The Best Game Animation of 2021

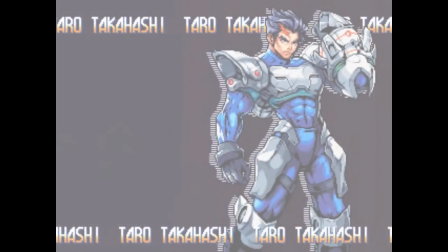493s
There are a lot of pixel art games that try to replicate the look of retro classics,
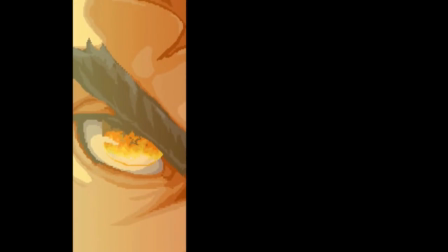498s
but it's pretty rare to see one manage to so perfectly capture the essence of those classics.
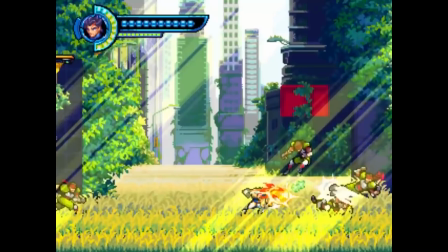503s
To the point that I could have very easily been convinced that this was a re-release of some forgotten retro gem, and not a game that literally came out less than a year ago.
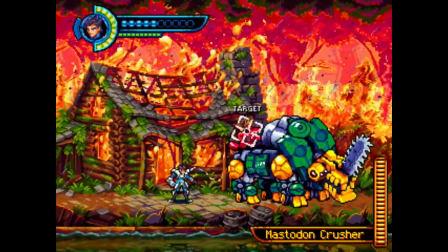512s
The character animation is great. The background animation is gorgeous. Some of these bosses are pushing alarmingly close to Metal Slug territory.
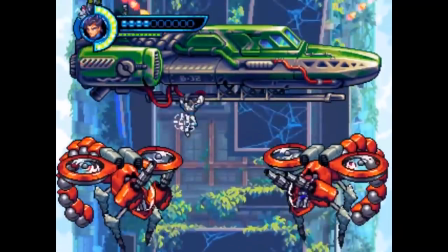520s
It's just a beautiful looking game. And also hard as nails. I wish I was good enough at it to see more of the animation.
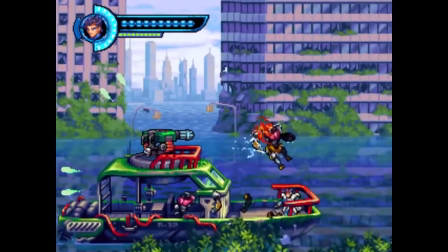526s
I have instantly gone from never having heard of Zenobia Interactive, to being very excited to find out what else they might have up their sleeves.
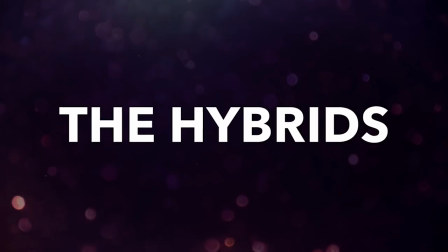535s
But now let's move on to a category that I didn't expect to need. Because I don't know where else to put these.
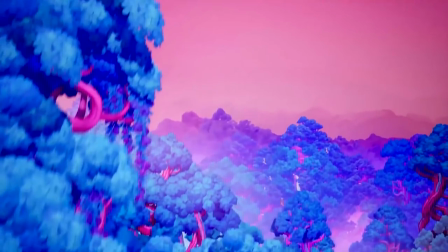543s
The first uncategorizable entry is The Artful Escape.
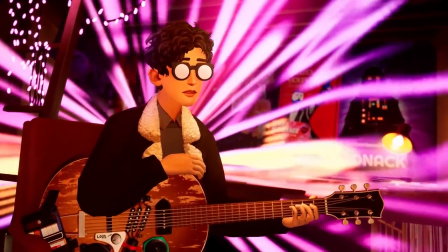547s
Which I guess is mostly 3D character animation if you really want to be technical about it, but thanks to the way everything is staged,
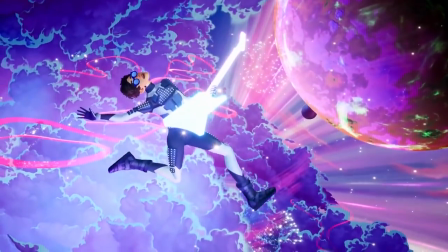554s
I cannot for the life of me tell where the 3D ends and the 2D begins.
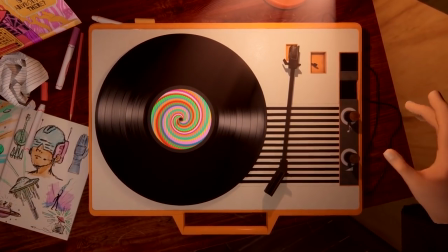559s
The character hands are definitely 3D, I can tell you that much for sure, but as for the rest, I don't know.
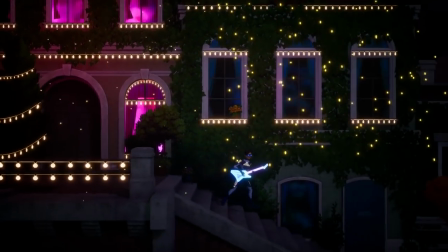565s
All I can tell you is that I have never seen anything that looks quite like it, and I'm always a sucker for art and animation with a flavor this unique.
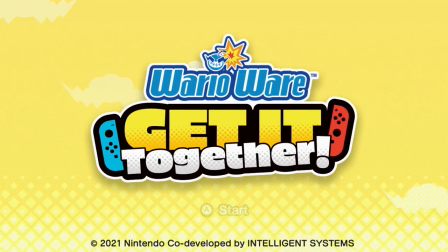575s
I also feel like WarioWare Get It Together is worth mentioning in this hybrid category.
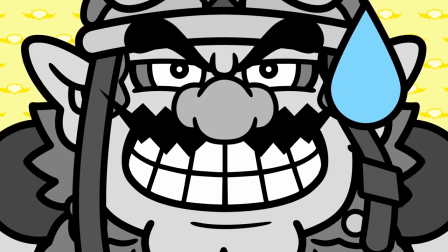580s
And not even because the animation in the game is incredible in some exciting new way, I'm just fascinated trying to imagine how this gets made.
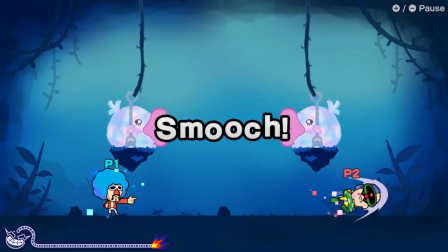588s
The game just bombards you with every kind of animated imagery so fast that you don't
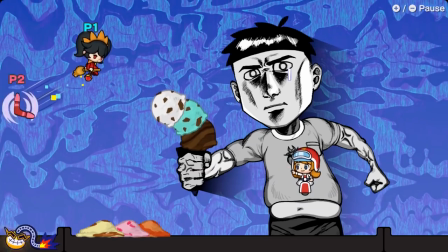593s
even have time to fully recognize just how bonkers any individual element is before it's gone.
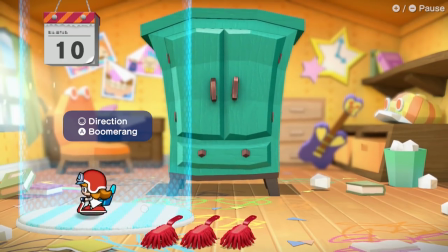598s
Like, just try to process all the different moving things on each of these screens before the scene changes.
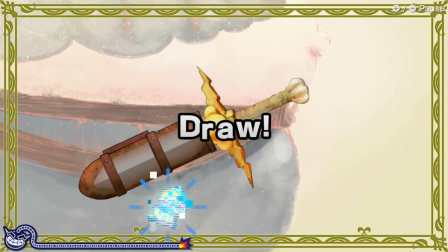604s
Here are some noses walking on mustache hair. Someone had that idea. And then an animator went and figured out how noses should walk on mustache hair.
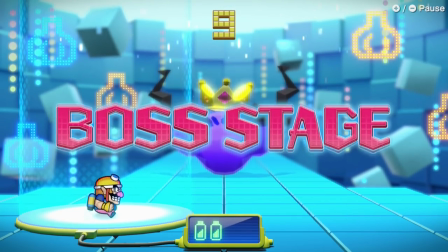612s
This one's wearing a crown. And dancing. And that's just one, ONE element on screen for like FOUR SECONDS.
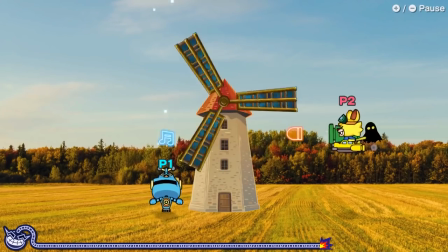618s
I cannot imagine what working on this game is like, but I'm definitely impressed. But let's move on to our next and much more AAA category!
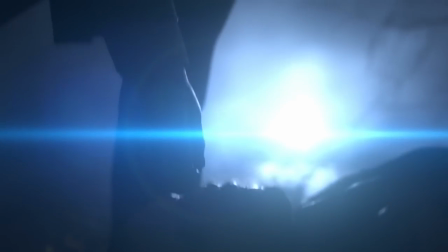628s
Narrowing this category down is always a challenge,
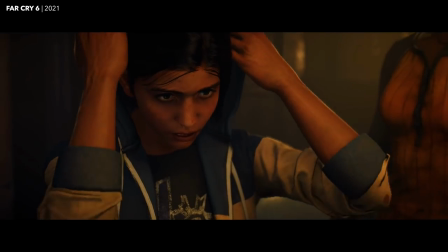631s
especially knowing just how many intimidatingly skilled artists and engineers it takes to create animation like this.
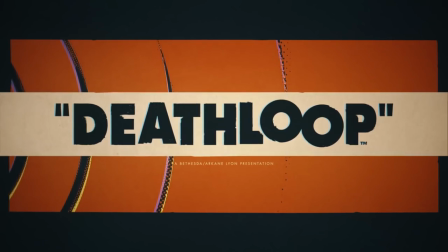637s
For example, Deathloop has some really entertaining moments of first-person hand animation that wonderfully compliment Jason E. Kelly's voice work.
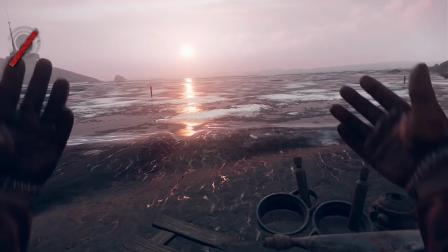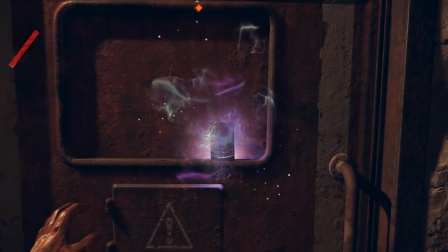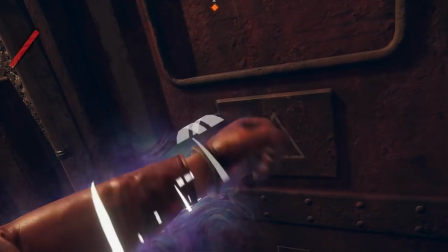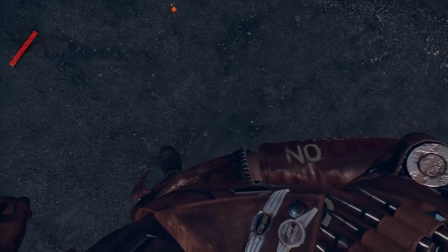665s
Those are some great line reads, and the hand animation is only making them better.
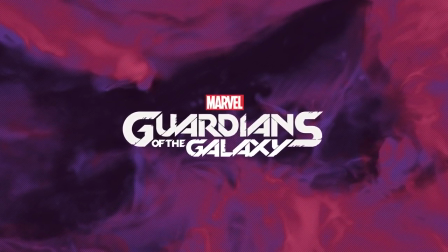670s
Guardians of the Galaxy has some surprisingly charismatic performances that completely caught me off guard.
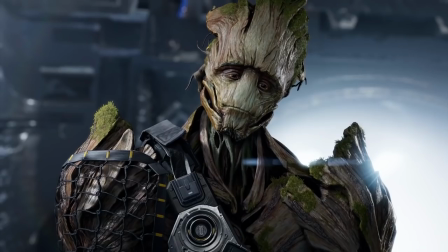675s
I really did not expect this new iteration of these characters to capture that familiar ensemble dynamic so well.
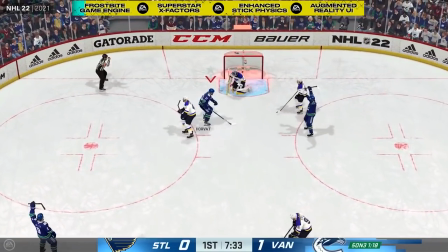683s
And, for all of the flack they sometimes get, the annual crop of big AAA sports titles is always built on some really impressive animation tech.
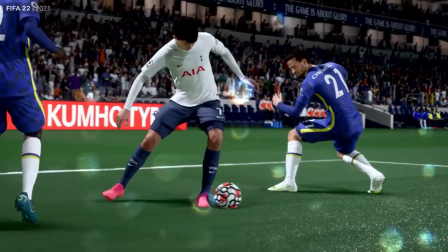692s
Just thinking about the problem of how to animate the precise chaos of a full field of simulated players realistically
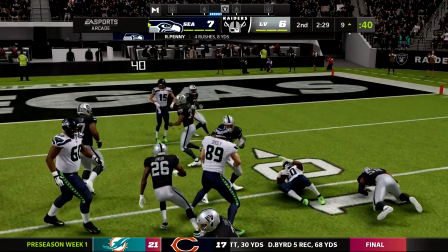699s
colliding and blocking and tackling each other in a way that looks remotely correct to a football fan makes me start to feel a little dizzy.
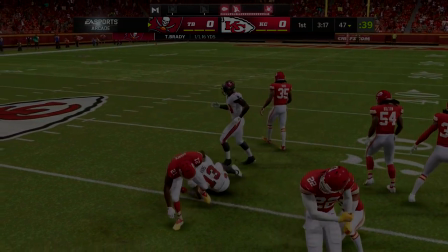707s
But there were a few standout examples that I did want to highlight, starting with Destruction All-Stars.
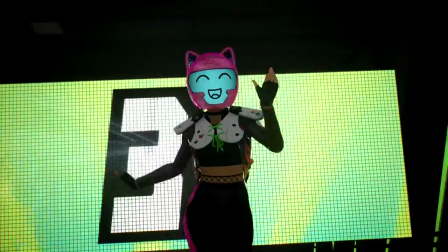715s
This one deserves a special mention not just for its generally great gameplay animation work,
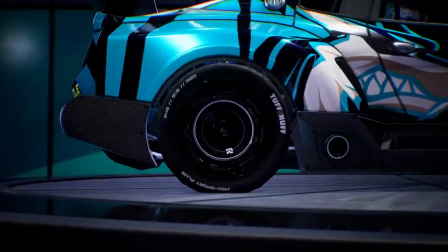720s
but also just because of the brilliant choice to have all of these colorful characters express
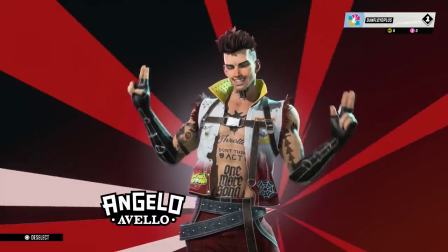724s
varying flavors of disappointment when you select them and then back out to pick somebody else.
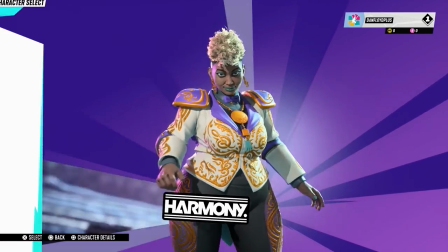730s
Nothing makes me happier than seeing some clever team find a great opportunity for characterization that wouldn't even occur to most of us.
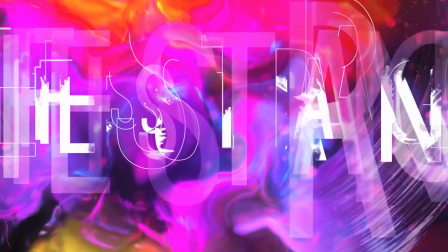738s
I was also rather impressed by Life is Strange True Colors.